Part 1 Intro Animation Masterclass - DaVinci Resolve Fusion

Good morning, sports fans. Welcome back to the channel. I'm your host, Sadi, and today I have something very special and very exciting for you. Today, we're going to look at how I made the new Jeremy C. intro animation using DaVinci Resolve Fusion. First, let's go ahead and take a look at the intro.
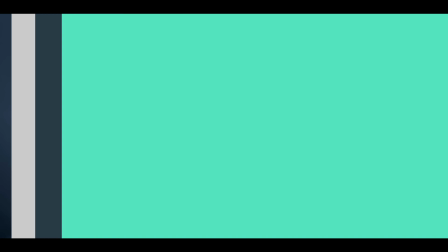Wow, there's a lot going on in this intro. So, if you know a little bit about fusion, how to set up nodes and how to connect things and how to create some motion graphics, but you're not sure how to put all of it together in an intro animation, this video is for you. So come on in inside, get comfortable, and I'm going to give you a glimpse into my personal workflow and my style.
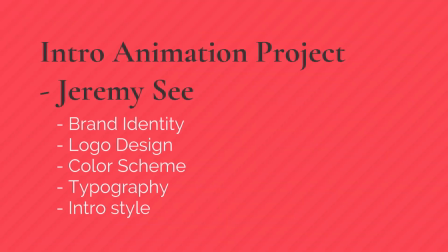53s
Let's do it. This intro was made for Jeremy C, a YouTuber with over 60,000 subscribers. His brief was pretty simple and he basically gave me a free hand in how I wanted to go about it.
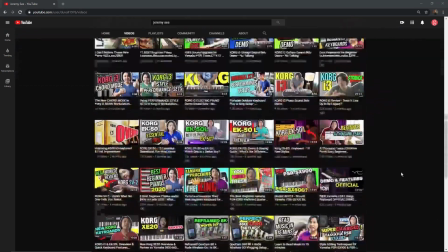65s
I was allowed to create a whole brand identity from scratch, including logo, theme colors, typefaces, and look and feel.
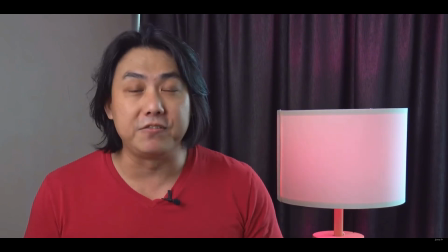72s
A big thank you to Jeremy for giving me the permission to do a project walkthrough on his animation and to share with you guys how it was made.
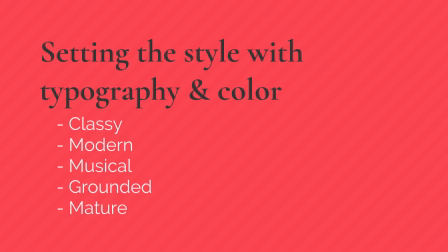79s
The very first thing I shared with Jeremy was my choice of typeface,
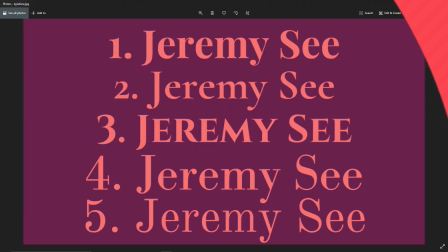84s
and I wanted to go with something that was serif to give this a very high-end sort of classy look. So these were the typefaces that I sent him and then these were the colors that I sent him.
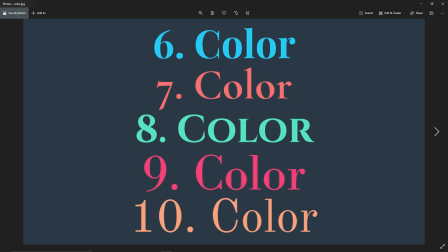96s
As you can see these are very color block sort of basic colors. So the main colors are going to be the blue that you see in the background and the number seven that the client had chosen to go for the main color and the rest are just access.
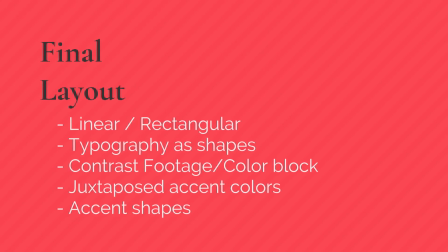111s
After the color palette and the typeface were confirmed by Jeremy I sent him a design of what the look and feel of the project was going to be like.
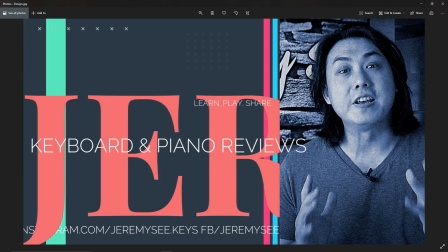119s
So as you can see in this there's a couple of things to note. So there's the blue color in the background. There's sort of peach color for the main logo. Then you have the accent colors going on. So these are things that I'm going to be using in the intro itself, and I wanted him to see what it would look like. You can also see that there's color block rectangular shapes,
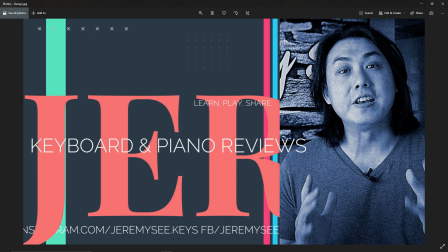139s
and they're being offset by images or video files that are going to be in the final intro. Apart from that, you also see that there is some smaller text going on in the design.
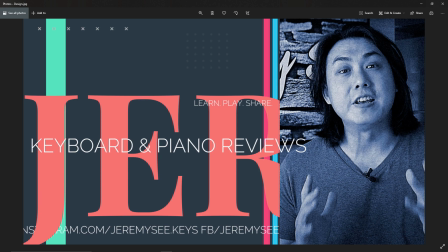150s
Can't really make out what they are. So what I'm hinting at here is that I'm going to use typography not to say some words, but type as a design element itself, as a shape. So more on that in a little bit. And then finally,
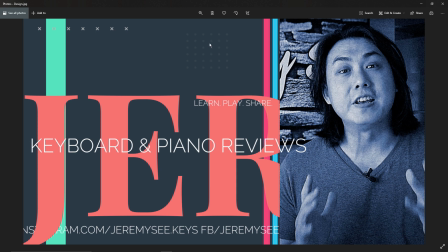166s
you see some elements on top that are just being added to give it a little bit of sort of a high energy look with some geometric shapes. The project settings.
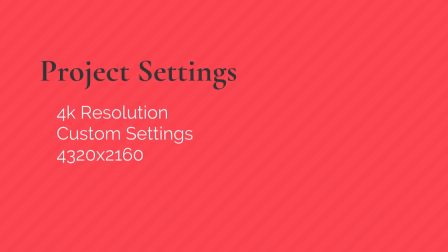177s
Once the design was confirmed by Jeremy, I went back and I asked him what his deliverables would be.
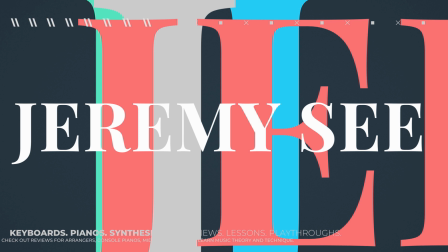185s
So he came back to me and said that he wanted this design, he wanted this animation to be in 4k. He also specified that he wanted this to be in 2x1 resolution. So 4K is not exactly two times as wide as it is high.
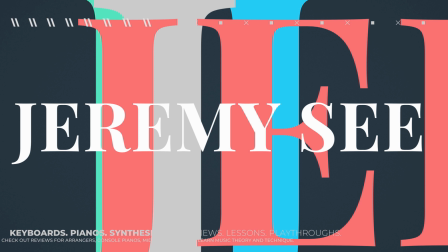204s
So 2x1 is basically when you see something on a cell phone and you have those little bands on the sides that you can zoom into. So if you zoom into those, the screen pretty much becomes 2x1.
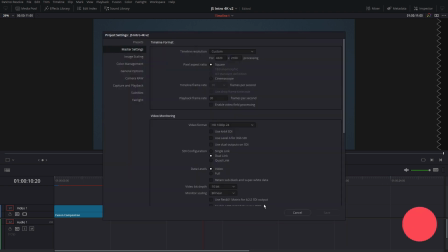217s
So let's go ahead and hit Shift 9 and I can show you here that the timeline resolution is 4320 by 2160 at 30 frames a second.
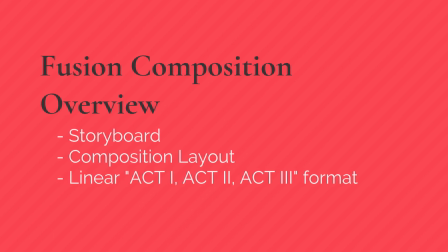228s
All right, let's jump into Fusion and look at what's going on with the composition.
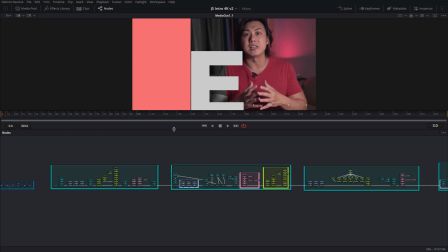238s
So here we have, let me make this a little bit bigger. This is what it looks like.